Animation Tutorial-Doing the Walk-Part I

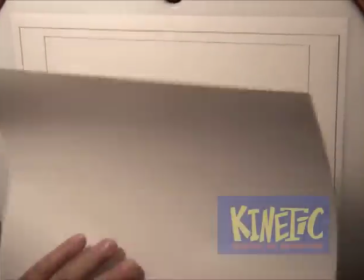(0:06)
Okay, the walk.
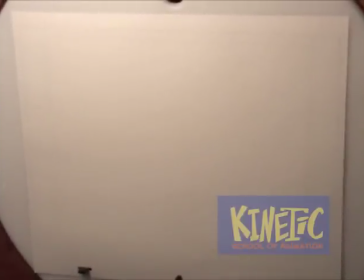(0:10)
Now, one of the last things you want to do with a walk is come up with a formula,
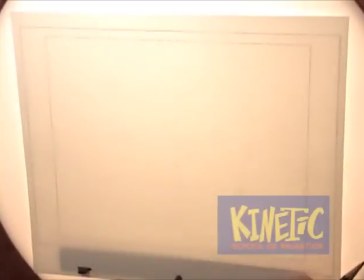(0:15)
but there are certain mechanics that you have to adhere to to just make it work.
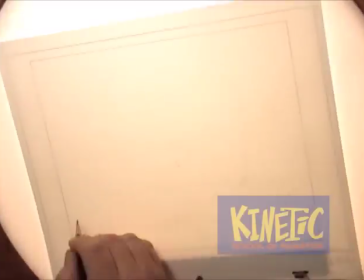(0:22)
So, let's see. I'm just going to draw this one here.
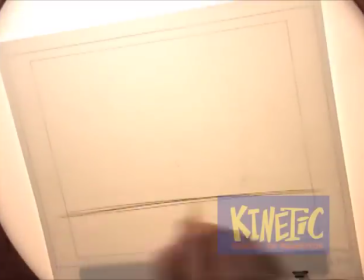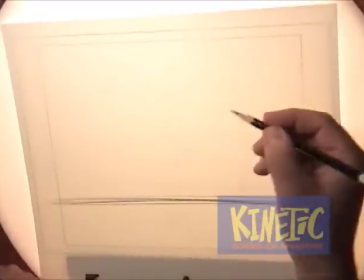(0:30)
ground established.
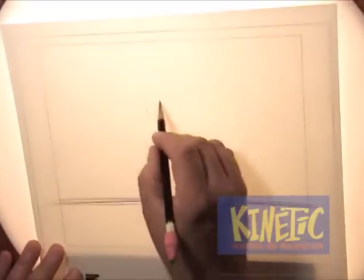(0:32)
And then one of the poses that you have to have in this thing is the,
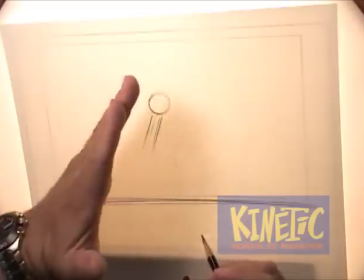(0:40)
also I should mention that for a walk you have to lean forward a little bit because it's actually controlled falling as we know.
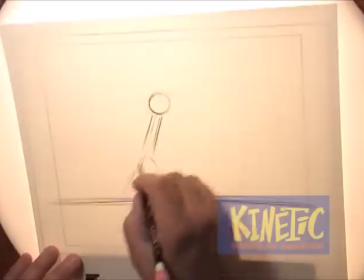(0:48)
The pose I usually start off with the
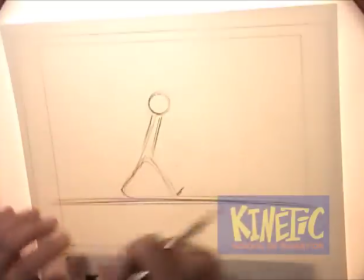(0:55)
widest stance with the feet. In other words this is the furthest that they'll spread apart at any one time.
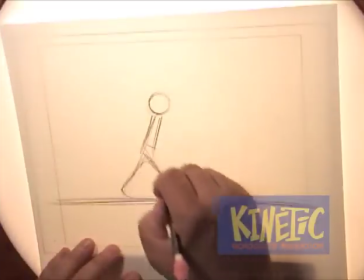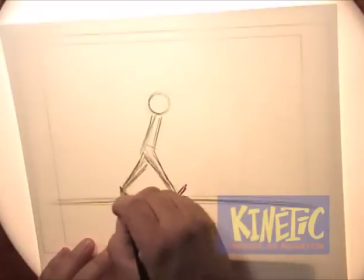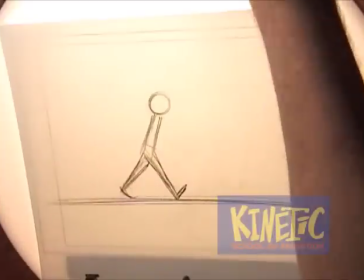(1:12)
And we won't worry about the arms yet, that's a little gravy that we got on later.
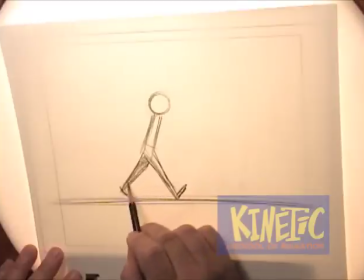(1:16)
Now one good idea when you're doing this is to just really quickly use the side of your pencil and just go like that
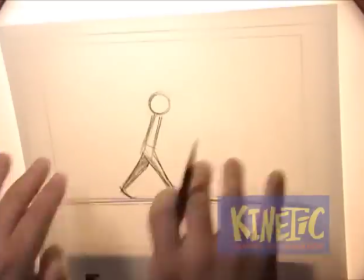(1:21)
and shade in always the arm and the leg that's the furthest away and try to keep this open,
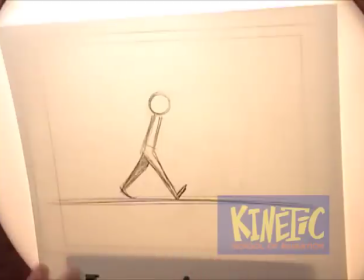(1:27)
the one in the foreground, so that you can always keep track of that. You can get really messed up or fooled if you try to animate without putting
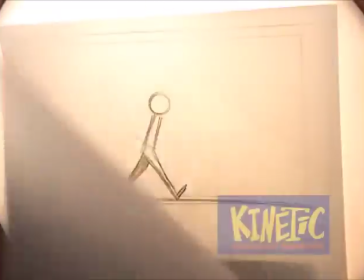(1:35)
that in there okay so there's the first one I usually start with
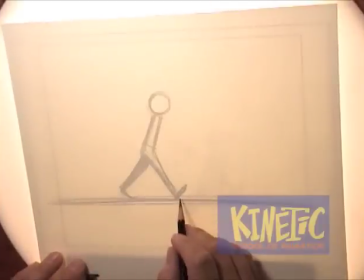(1:40)
and that's the furthest reach out and then what happens is as he plants his foot down comes down like this as it as it hits of
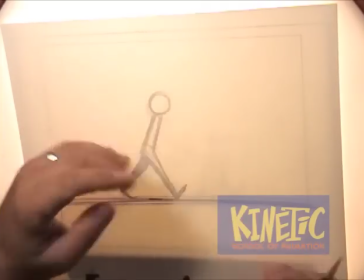(1:49)
course we're doing an in place walk right now where it's just a cycle in place so that means the background is traveling along and the foot
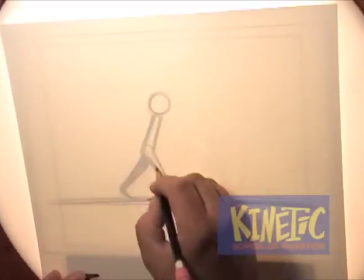(1:56)
travels along the ground like this one's here that's where all the weight comes down which means the pelvis has to it.
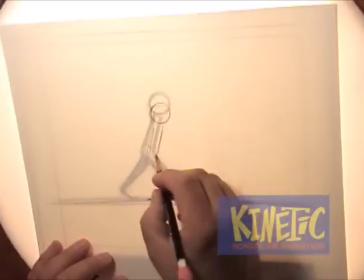(2:04)
Shift down like this, the head comes down, and then the leg bends the knee.
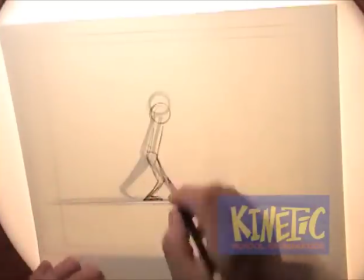(2:16)
Now as you go through this and you block this out, you might have to readjust the leg that's traveling here.
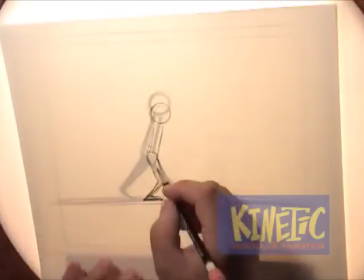(2:21)
You might have to scooch it up a little bit forward or a little bit back, depending on what you'll see later on when we get into it. So anyway, this is the furthest down position.
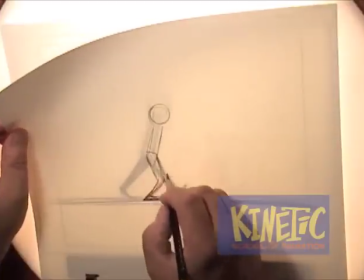(2:28)
This is the bottom cushion that the character puts all their weight down. So what happens here is that this leg swings forward like that,
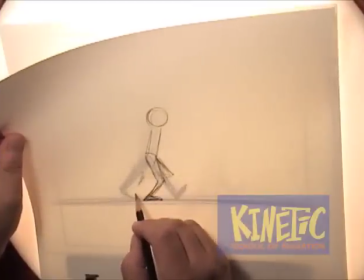(2:38)
of course bending at the knee and put a little drag on the foot like that so it wouldn't necessarily be like this,
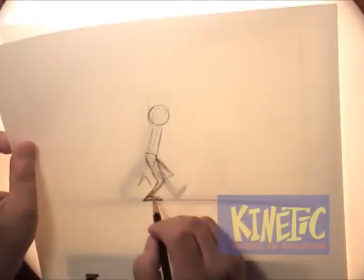(2:43)
which is not necessarily going to happen, just yeah that happens a little bit later,
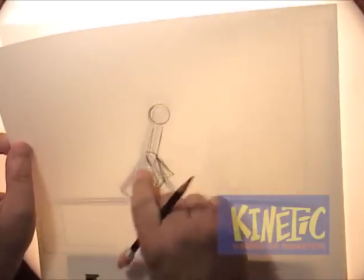(2:48)
but you want to make it feel like it's being peeled off and coming around this way.
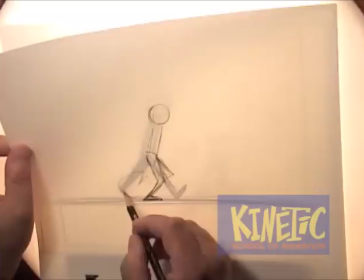(2:54)
If you want to draw little arcs or paths of action to keep track of where the heel is going to go, that's cool too.
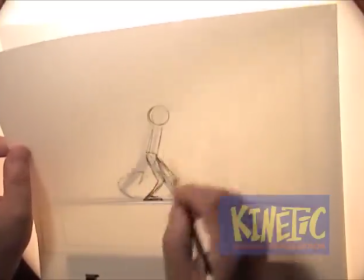(3:00)
It's okay to put all kinds of arcs and stuff on this.
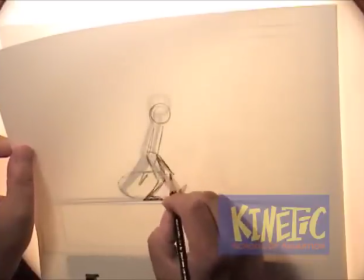(3:02)
In fact, you'll probably need to do that just to keep track of everything because it is a little complicated there's a lot of things going on in this
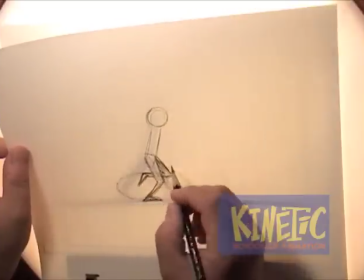(3:09)
that's why the walks are usually pretty difficult okay just
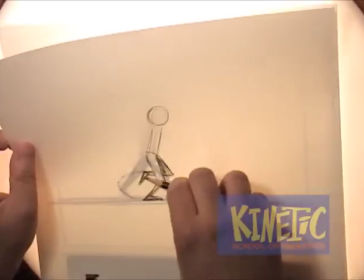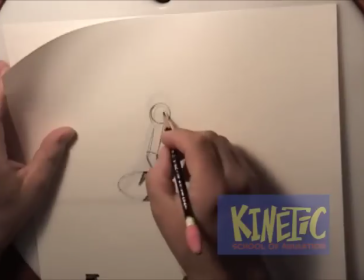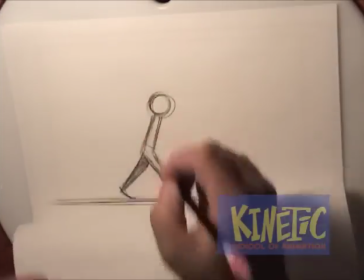(3:28)
keeping that leaning forward keep it loose don't get too tight not yet there
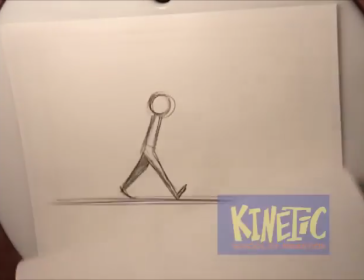(3:36)
we go that peels off this way this comes down this way and these are i'm just going to do the
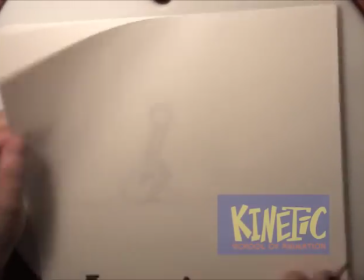(3:41)
major necessity pose that you have to have the major keys to make this thing work.
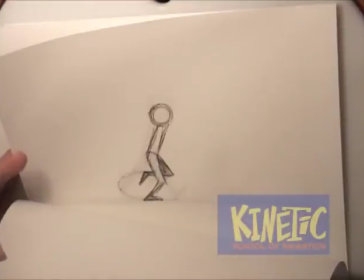(3:47)
So we've got the normal reach out, then the squashing down, and then the next one we're going to do is the highest point in the walk.
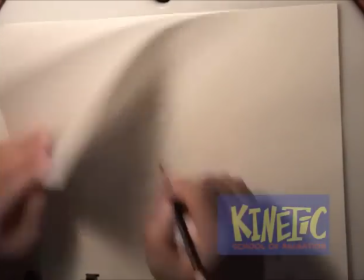(3:56)
And his head is going to go up a little bit higher than this one.
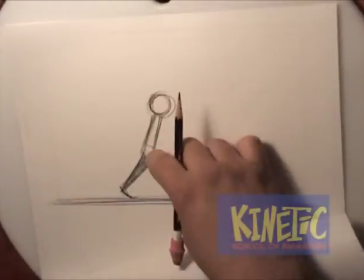(4:00)
Not too much because if he were to stand up straight, he would go too high.
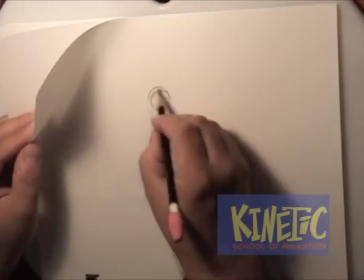(4:05)
Just a little bit like that.
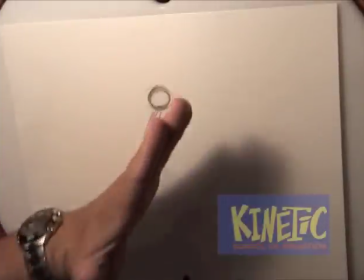(4:09)
Again, keeping him leaning forward, parallel like this knot, not doing this.
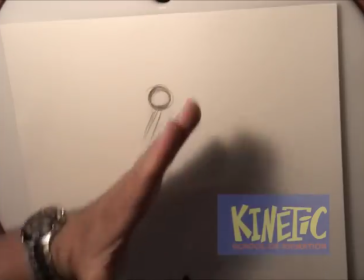(4:14)
Don't pivot at the pelvis, but actually let them rise up and down like this in vertical alignment like that.
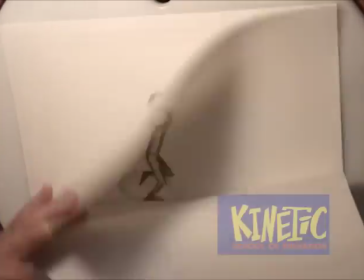(4:22)
That's important too. So you're trying to keep all these angles parallel.
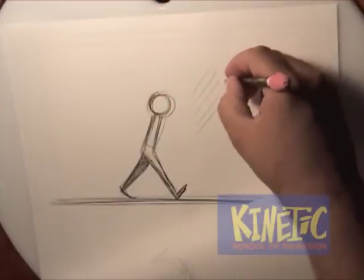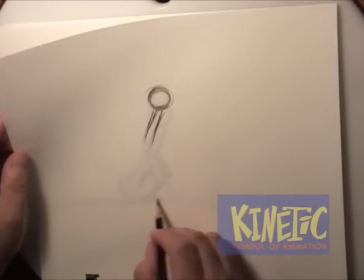(4:34)
Okay. Now this one, this leg that's already planned is traveling back, while
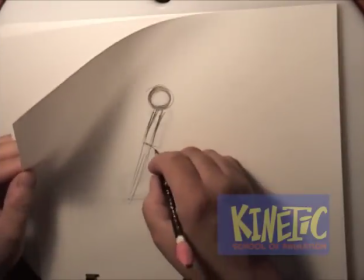(4:43)
this one
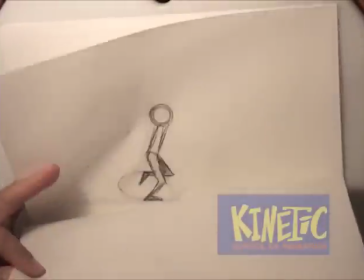(4:46)
comes up and reaches out.
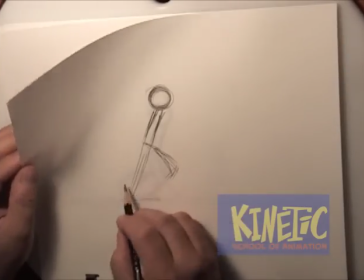(4:51)
So this knee comes forward here, swings forward, and then actually it's pivoting over this arc here as it swings down,
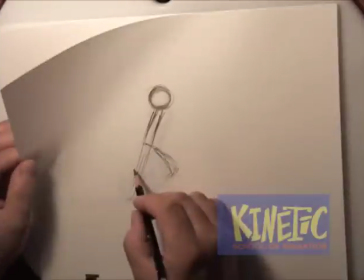(5:00)
and then as he comes up, it actually pivots up and out like that.
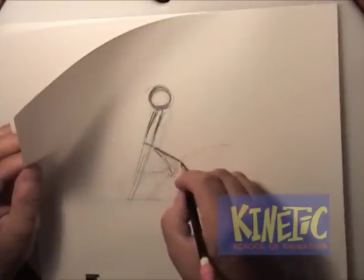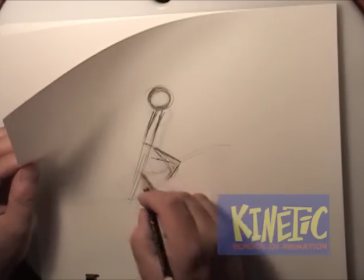(5:09)
So he's unfolding or reaching out with this thing here.
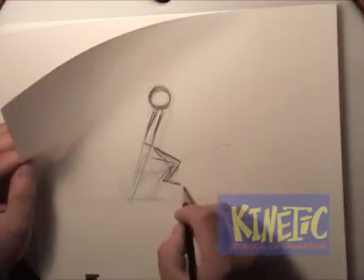(5:13)
That's where this foot starts to stop dragging and starts to tuck forward like this because it's getting it ready in anticipation to be planted down like that.
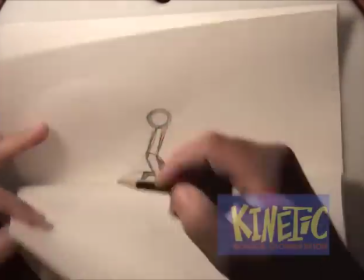(5:21)
Only this is the rear foot that we're working on right now, this one over here is the foreground one.
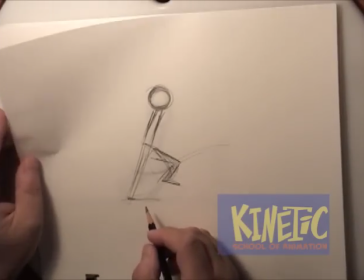(5:28)
So put that travel back, you can see that, okay, should I put the bottom down, there we go.
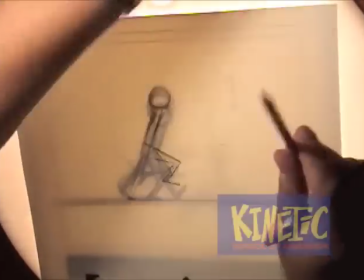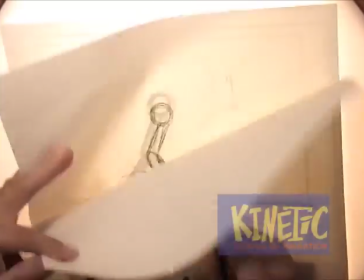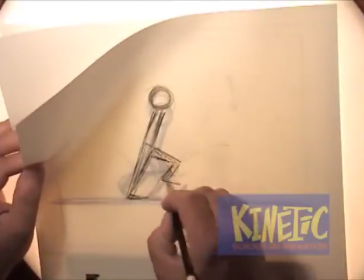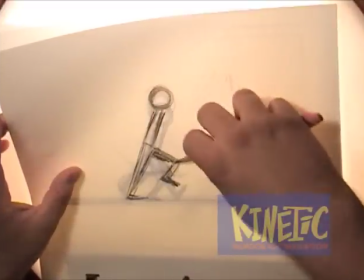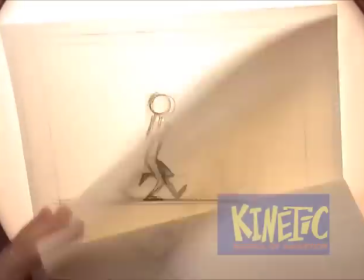(6:04)
Make that a little clearer, and those are the three basic poses that you at least have to have to make any walk work.
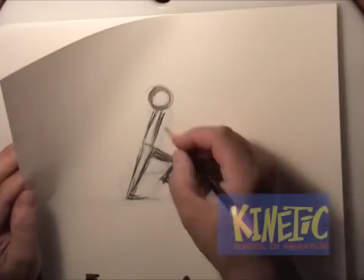(6:12)
Now this is your standard, you know,
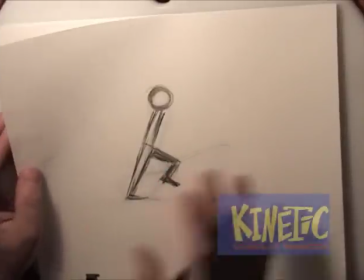(6:14)
basic walk and it's good to learn this one first and then you can do variants based off of this and go crazy and do all kinds of other things that pertain to the character themselves,
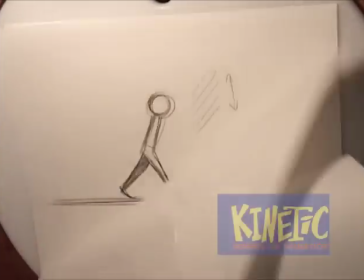(6:23)
but this is just the getting the mechanics down so you can go from there. So remember to keep the head going up and down, the torso up and down.
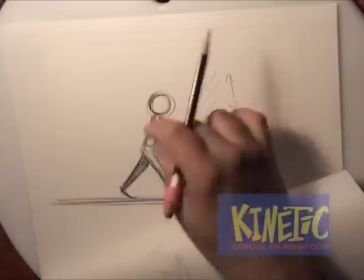(6:31)
Watch this. This is always easy to lose track of, is making sure not only that this goes up and down, but this goes up and down as well.
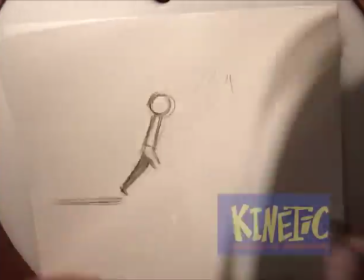(6:38)
So it goes down here and back up a little bit higher in the last one.
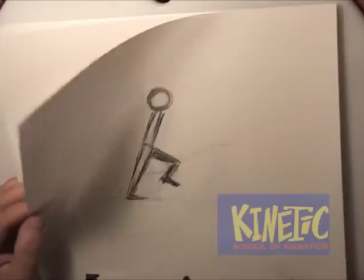(6:44)
So okay, I'll go forward here.
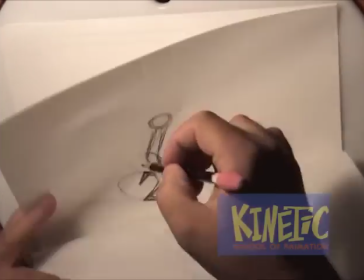(6:47)
Now one trick you can do is since we're basically going back into this, we're cycling back into this,
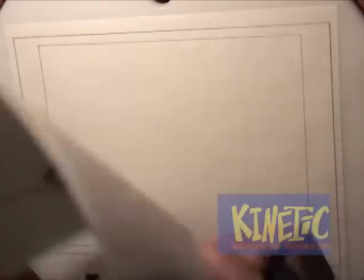(6:55)
but it's the rear leg, so if you need a little help trying to figure out this next pose with the rear leg coming forward like that,
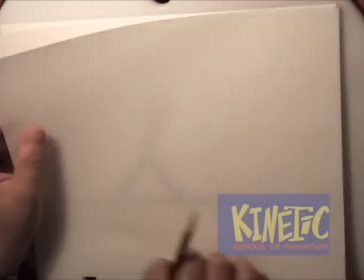(7:03)
you can just throw this one on top, put a blank sheet over it, and just generally,
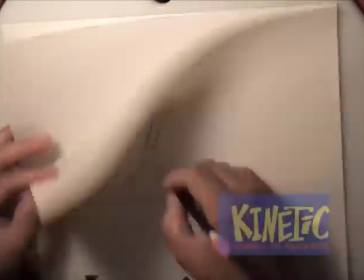(7:08)
just basically trace over that first one like this, just real lightly.
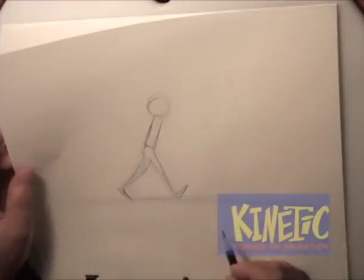(7:18)
I'm always making sure you're pretty much on that ground thing.
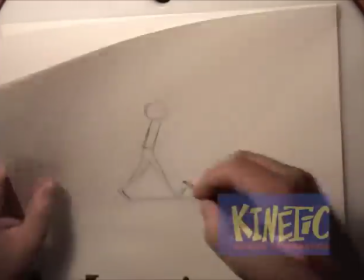(7:22)
And now what you're going to do is instead of this being the front, you're going to switch them while flipping from your previous one into the next one.
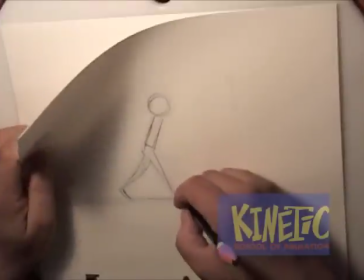(7:31)
You want this link to come out here.
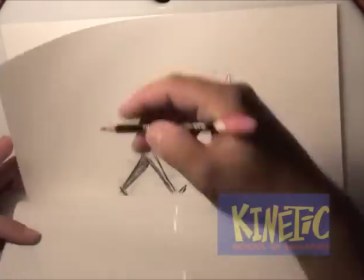(7:37)
Try not to make it an exact duplicate like this or else it will pop. So that's the rear one.
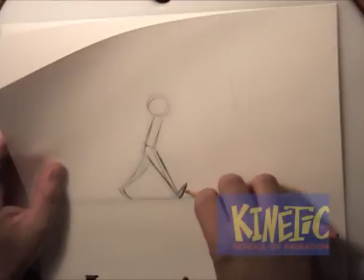(7:42)
I'm going to shade that in real quick.
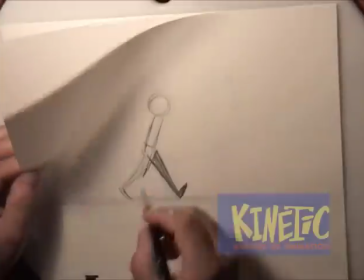(7:47)
This one now is the foreground one. You can bend this a little bit so it's not exactly like that either because that will avoid, that will help it not pop.
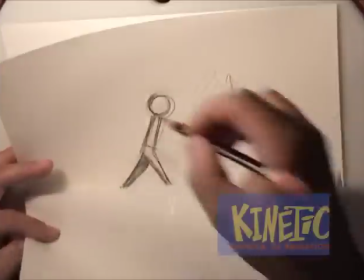(7:55)
If you work this early on in this cycle back into that exact same pose, only switched,
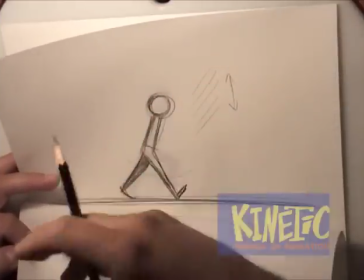(8:01)
it will just look like it's just popped back into this and it'll it'll jar the viewers eyes
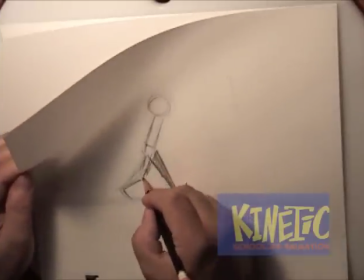(8:06)
and make him wonder what's going on something's wrong they couldn't figure out what it is but you know there's
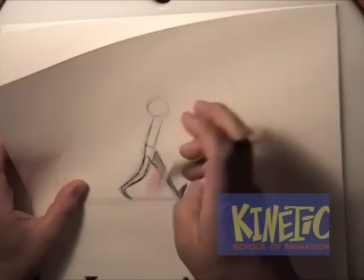(8:12)
something feels wrong with it so this is that so
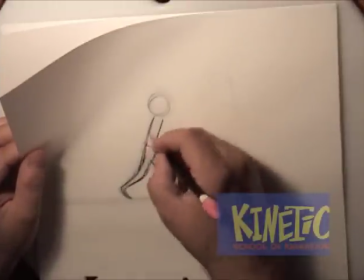(8:17)
see because you can see we've switched the legs but